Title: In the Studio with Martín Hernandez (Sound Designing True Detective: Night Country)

And the first part of this process is cutting the actual sounds, hearing the sounds, deciding which ones are going to be, where are we going to place them, how are they going to play, and for that you need very good tools. For sound, as you can imagine, the very first tool to work with is a good set of speakers. So because Because I have a long time love relationship with speakers that I love, which are the Atoms. Now they came out with the new Atoms series, the A series. So it was a very interesting moment for, you know, testing on the field, the A series.
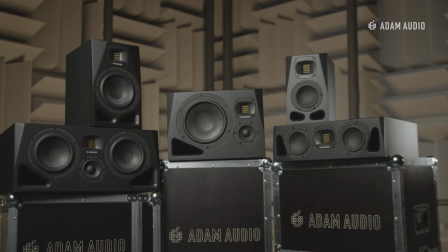[4:52]
And it was such a great, beautiful surprise to hear them working. And, you know, the process, it's a long process in that sense that you have to cut the sounds, think about the actual design of every scene, and you will see on this piece how detail can go scene by scene. But then again, you have to rely on a good set of speakers. It's crucial that what you're hearing is going to translate accordingly, not only to the mixing stage, but in the end, to where everyone is going to see the feature. It's probably going to be on a TV set, on a good TV set, in the best case scenario,
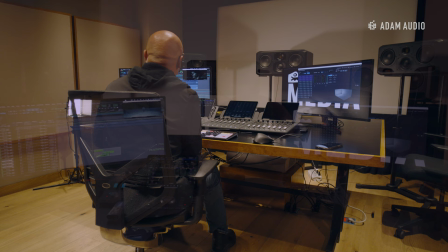[5:40]
but it can also be on an iPad or a phone.
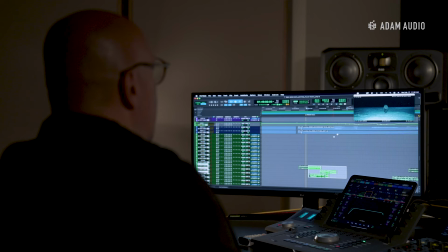[5:46]
Remember, this is just a section, just a fraction of the actual work. Backgrounds should be added there, the foley should be added here.
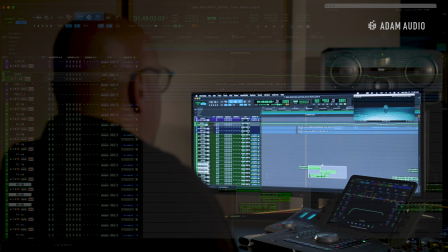[5:54]
Obviously, all the dialogue when the scene happens, you know.
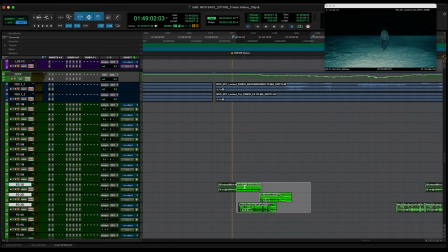[5:58]
And I was, on this specific scene, I was, and in general, I think for the series, I was very keen on looking for the sound of the wind, not only because the wind is there, but also the wind is making something happen.
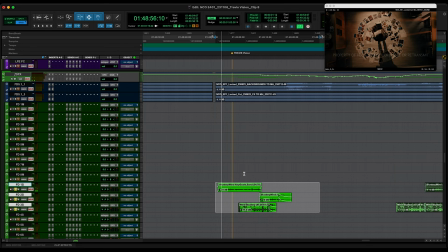[6:15]
Let's say that you are there, and you could actually feel the wind hitting you,
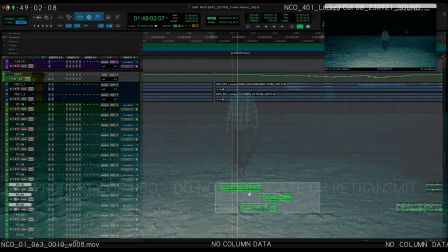[6:23]
right? hitting your your clothing when
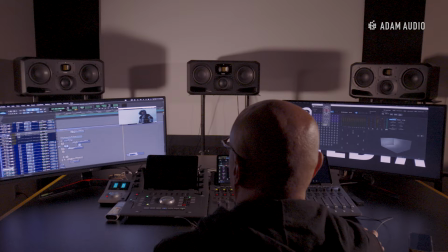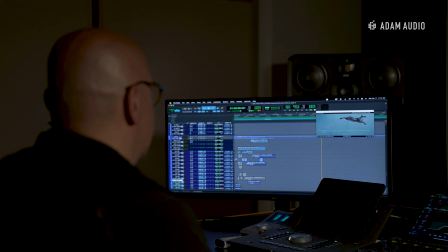[6:37]
the editors were just you know drafting the first sketches of the episodes with with the with the director with Isa
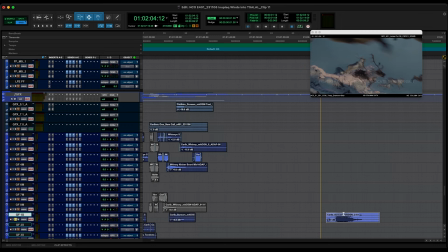[6:46]
this is the sound of a caribou scream that
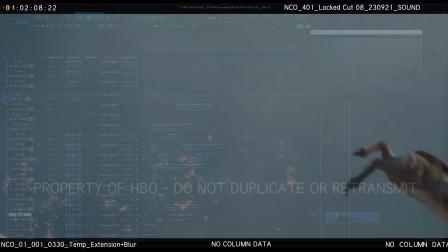[6:51]
I use many many other moments for for
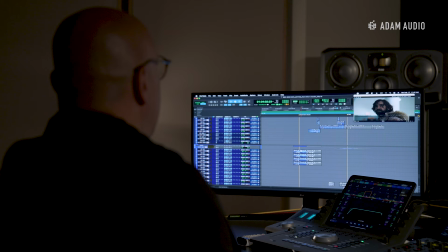[6:59]
the scene It is part of an actual caribou scream and a human female voice scream.
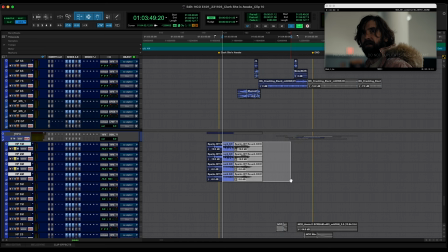[7:08]
And then we have some other stuff that was placed...
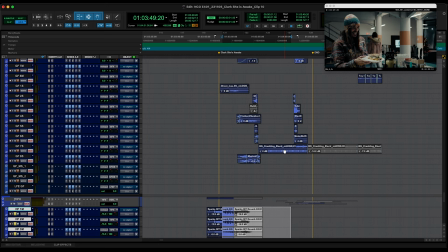[7:15]
You know, as an idea coming from different libraries from previous shows probably.
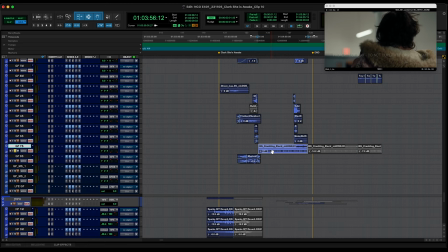[7:22]
I had this electric crackling that I felt it had an interesting feature sound.
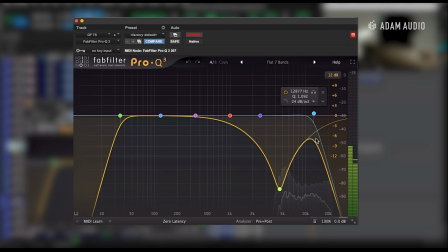[7:30]
But look at the EQing that I'm using here, because I just need,
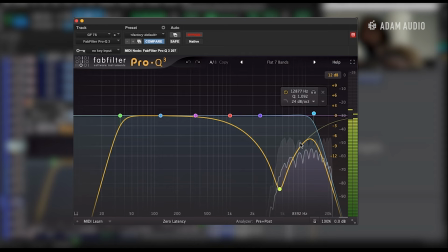[7:34]
you know, I only need this little segment of the actual sound.
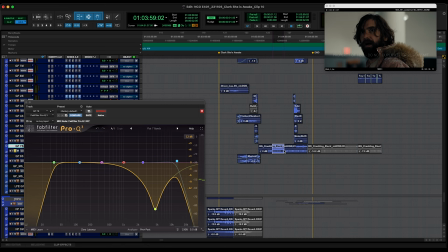[7:42]
That's something that you don't know if it's in the head of Clark, or if it's actually something happening or occurring in the power failure previous to the shutdown, you know.
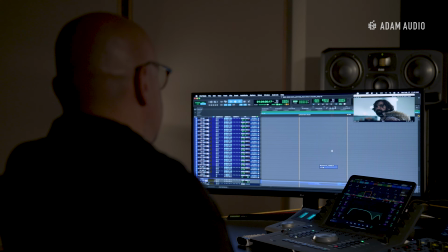[7:54]
So these are things that are telling our brains as you watch the show. It's there, but you don't have to be conscious about it. You just have to know that it's there.
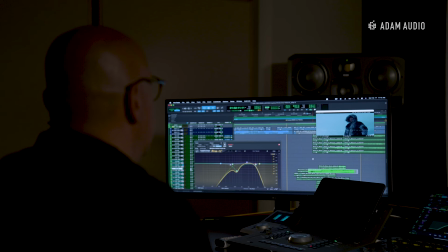[8:05]
This is another one. So I'm going to hit solo just for this group. We have groups for every editorial sound labor.